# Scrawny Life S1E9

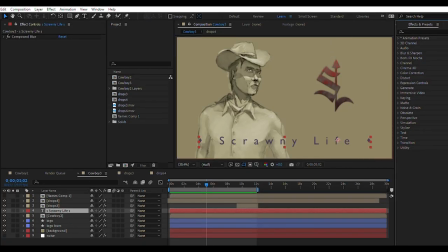All right, let's bring that into Adobe After Effects and run through the layers. The top layer is a hidden fractal noise layer that's animated to drive the flame effect on the logo. The second layer is the wipe out, and the third layer is the wipe in.
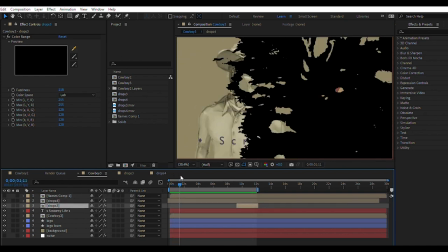They've been thresholded down to just black and white with a color key applied to the white in this case.
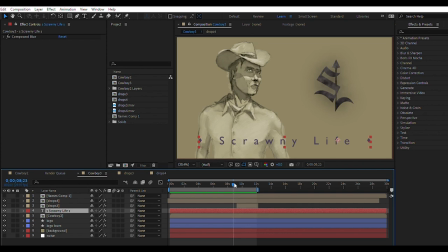And when we import that into Premiere Pro, we'll apply a color range key to the black. The fourth layer is the text. It's been given a compound blur that's mapped to another fractal noise layer at the very bottom of the stack.
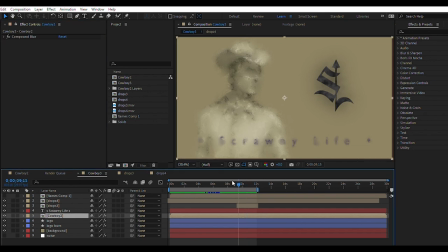And that is not animated, but the border radius on the compound layer is animated to give it that watercolor bleed effect in the last few seconds of the clip. The fifth layer is our figure drawing, which also has that same blur applied.
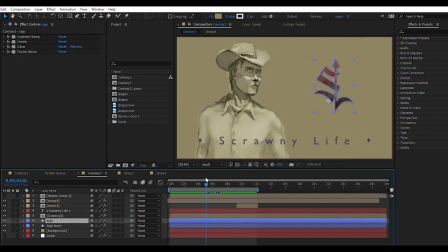The logo is two layers. The upper layer has a glow that's animated, of course, and some fractal noise to give it a little visual interest.
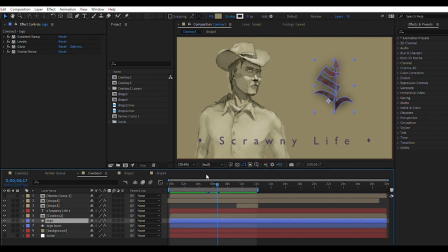But hidden directly underneath is the same shape with a white fill and several effects applied, but mostly a displacement map and a compound blur mapped to the hidden animated noise layer we mentioned at the top of the stack to create the flames.
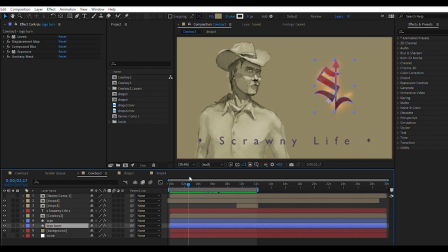The compound blur does not produce as detailed of a bleed effect as the camera lens blur would, but the render time on the camera lens blur is much longer.
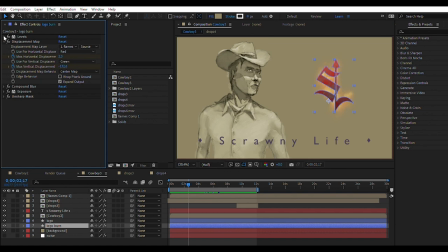It could take half an hour to render this clip if it used the camera lens blur instead of the compound blur. And then there's an exposure effect and an unsharp mask to get the color and the shape of the flames to look a little more convincing.
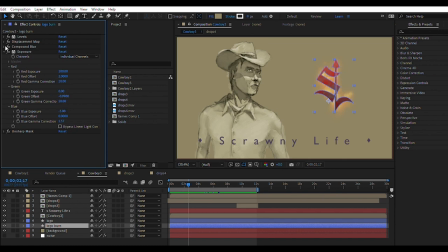Here we can see the red exposure at 100%, the green at 0, and we're taking some blue out to give it the proper color. And our unsharp mask set to 125. Overall, fairly efficient. It took about 2 minutes to render.
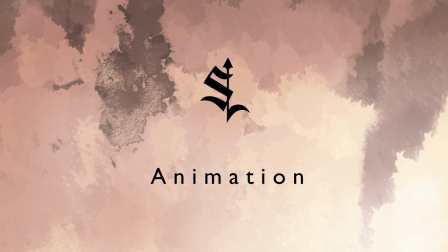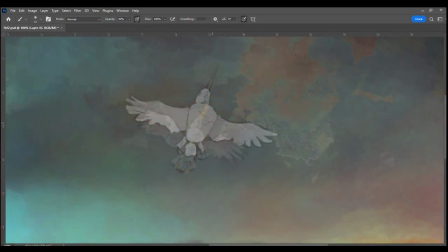Jumping back into Photoshop for my first attempt at frame-by-frame animation. As I mentioned before, I'm most familiar with animating a rigged model with keyframes and curves and all that.
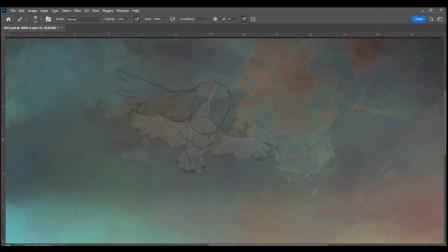Since the action was only about 2 seconds, I figured I could go with a straight-ahead approach, but the motion is pretty jerky, so next time I'll sketch out a full storyboard and get the motion looking right first before I fill everything in.
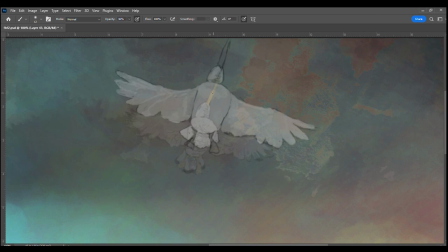I was surprised how quickly things drift off course in just a straight ahead approach. A minor distortion that at one point would become a major, distortion a couple frames later.
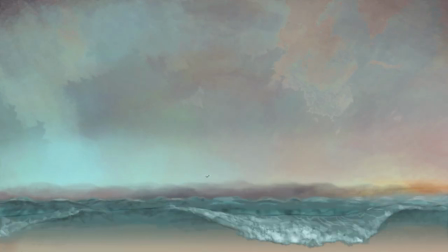And it's really quite simple in terms of shape and movement. Something more complicated,
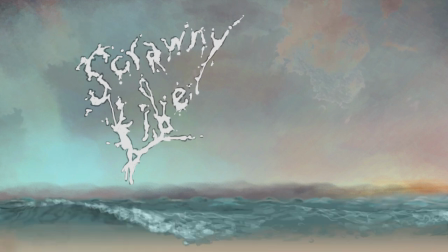like a face turning toward or away from a strong light source, I think would be really difficult.
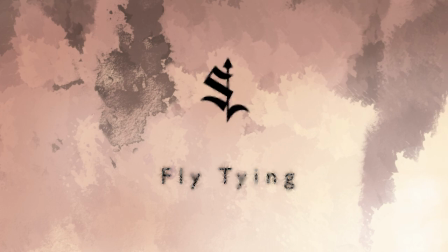Definitely found a new appreciation for people who do this. So, all right, let's tie some Clouser Minnow variations
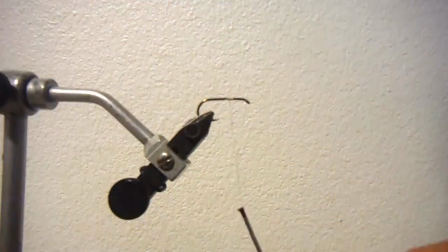using a plain old size 4 bait holder hooks here instead of jig hooks.
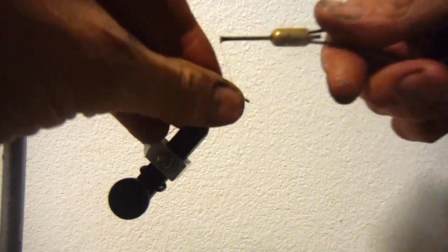We will start by building the base, a monofilament keel that keeps the dumbbell from twisting around the shank of the hook.